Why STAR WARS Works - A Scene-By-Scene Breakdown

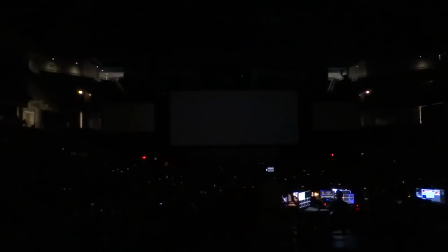0s
Like many of you, I've been thinking about Star Wars.
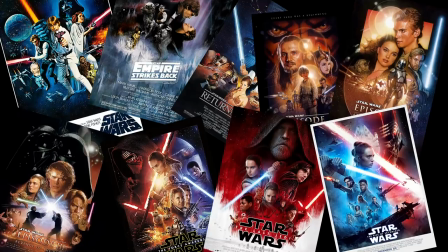9s
Here we are at the end of the Skywalker Saga. It's been nine movies, countless books, video games, toys, and even holiday specials.
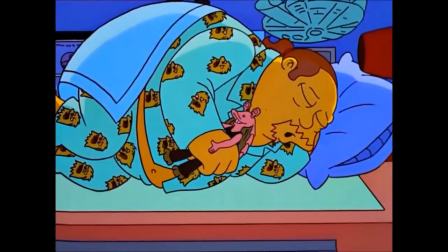20s
But we've probably spent just as much time loving these movies as we've spent arguing about them.
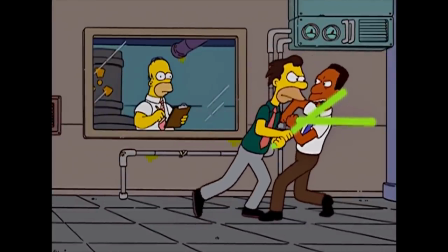25s I say Phantom Menace sucked more! I say Attack of the Clothes sucked more!
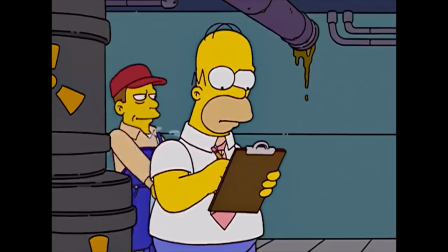31s
Everyone's got a take.
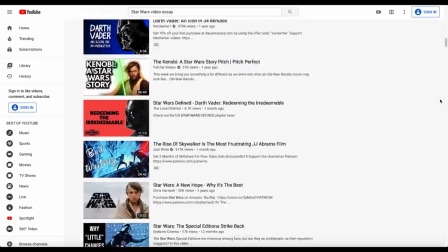32s
Which ones are good, which ones are bad, and we've read a million think piece essays, watched a million pedantic videos like this one, and even then, I just still have one question.
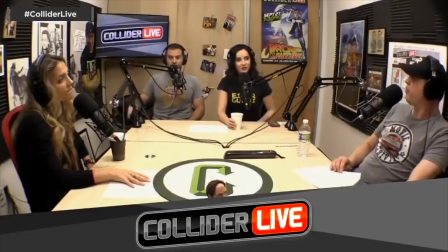41s
Why? Why have we been talking about this franchise for 43 years? That's a crazy long time for anything to be this relevant.
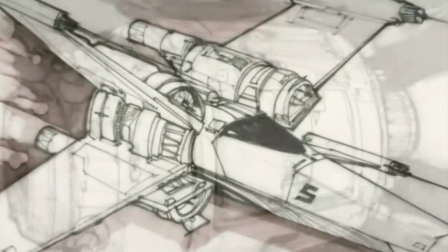49s
So why has it managed to strike a chord? Why was that first movie able to create a massive sprawling narrative universe? Which makes me think, maybe we should make the question even simpler. Why does Star Wars work? It's so easy to take the film for granted these days. It's something most people have seen many, many times over the course of their lives.
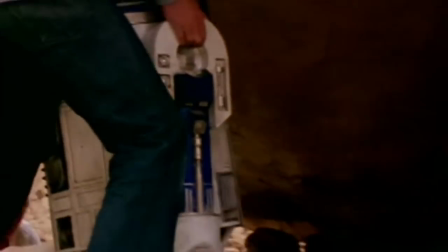68s
We don't think so much about its construction as we do its impact. But even then, the real answer doesn't lie in the storied history of the film's production,
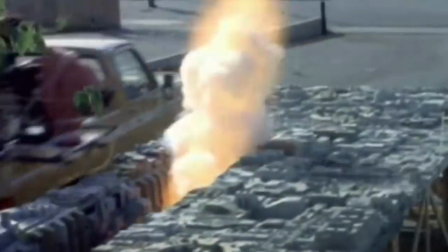76s
nor its groundbreaking special effects, nor the creative inventiveness of a world full of droids, lightsabers, and space magic.
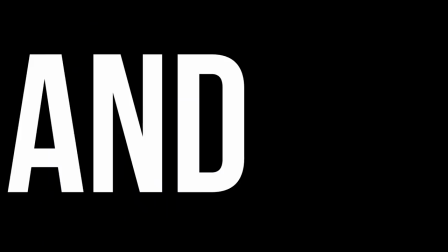83s
It works because of its dedication to basic story mechanics. And no, for the last time, I'm not talking about Joseph Campbell in The Hero with a Thousand Faces. The truth is that book has far more to do with the commonalities of anthropological symbols than it does good screenwriting.
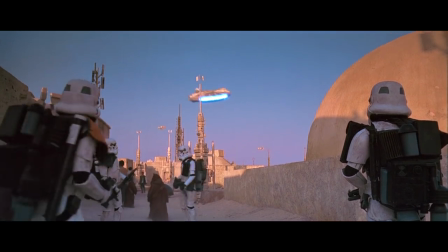97s
The movie doesn't work because it apes the basic tropes of a genre. It works because it sticks to the tried and true methods of storytelling.
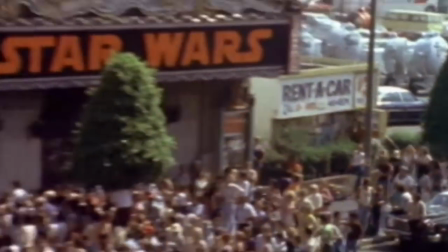105s
Because you have to remember, there's a point where everyone sees this film for the first time. where they don't know everything about
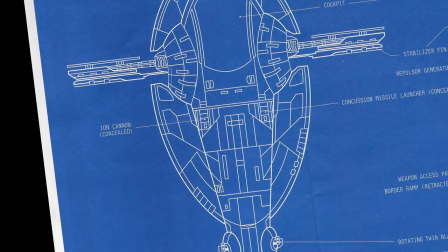111s
lightsabers or Wookiees or the technical specs of Boba Fett's Slave I and Slave II. Look, I was a huge nerd. But looking at what the audience absorbs during that first watch is critical to understanding how we all fell in love with it in the first place.
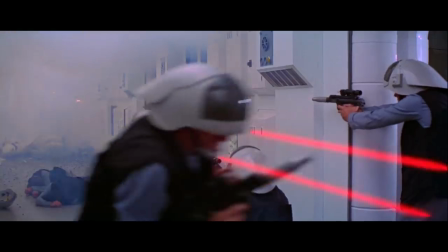124s
And as we go through the story scene by scene, put yourself in that place.
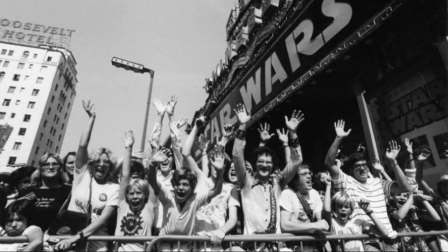128s
Go back and reimagine that you are watching Star Wars for the very first time because it's there that you will discover why it works. Now, a lot of people divide films into act breaks, but contrary to popular opinion, stories can have lots of act breaks, and there's always a different amount of them. So rather than trying to cram everything into act breaks for the purpose of this, we're just going to break movies down by their sequences.
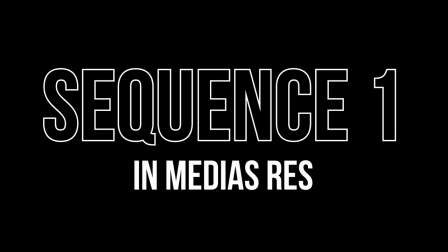154s
Cool? Cool. Here we go. Sequence 1, in Media Res. A long time ago in a galaxy far, far away. The first title card really is this amazing thing, because it's actually communicating so much with so little. The phrasing evokes a fairy tale, this fantasy-like nature of the story. It prepares the viewer to be transported, and then... Immediately, you are hit with grandeur and bombast.
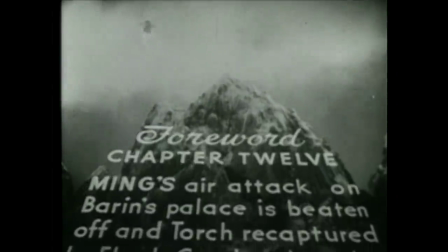182s
Then the title crawl comes, and look, we know Lucas was trying to evoke old serials he watched as a kid, but don't think about the references. Think about it in terms of story function alone. You're being thrust into the middle of the story, or in media res as we call it, and I have no idea how to pronounce that.
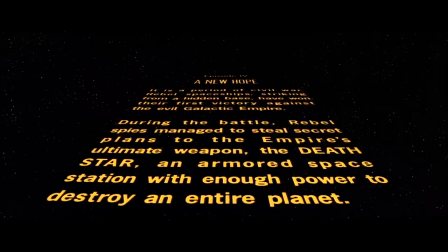200s
But the opening title crawl is, well, it kind of seems like a lot of information, no?
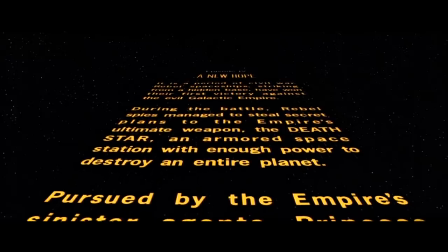204s
The first time you see it, you won't have it memorized, so all it's really trying to convey is three important pieces of information.
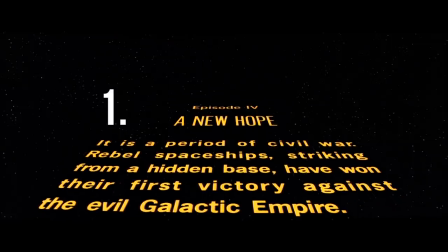212s
The first is context. We come to understand that, one, we're in space, and two, there's a rebellion happening against an empire.
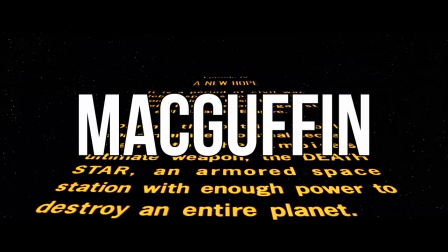219s
That's enough. We can understand that. The second is the MacGuffin, aka the thing the two sides are fighting over.
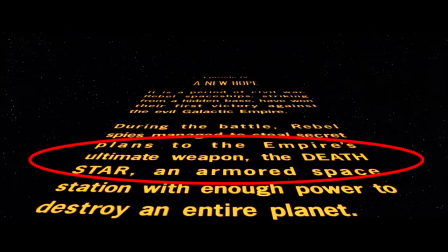226s
In this case, there are stolen plans for a superweapon called the Death Star. This will be what drives the plot.
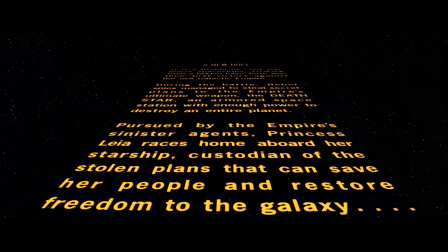232s
Third is the current objective. A character named Princess Leia is running with those plans to get them to a rebel base. With those three bits of info, that's really all we're communicating, and we're ready to go.
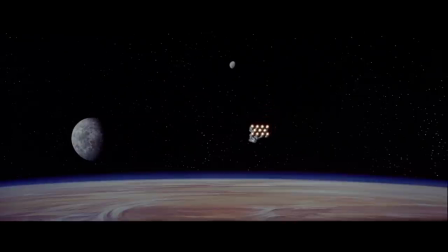244s
We start with an iconic shot.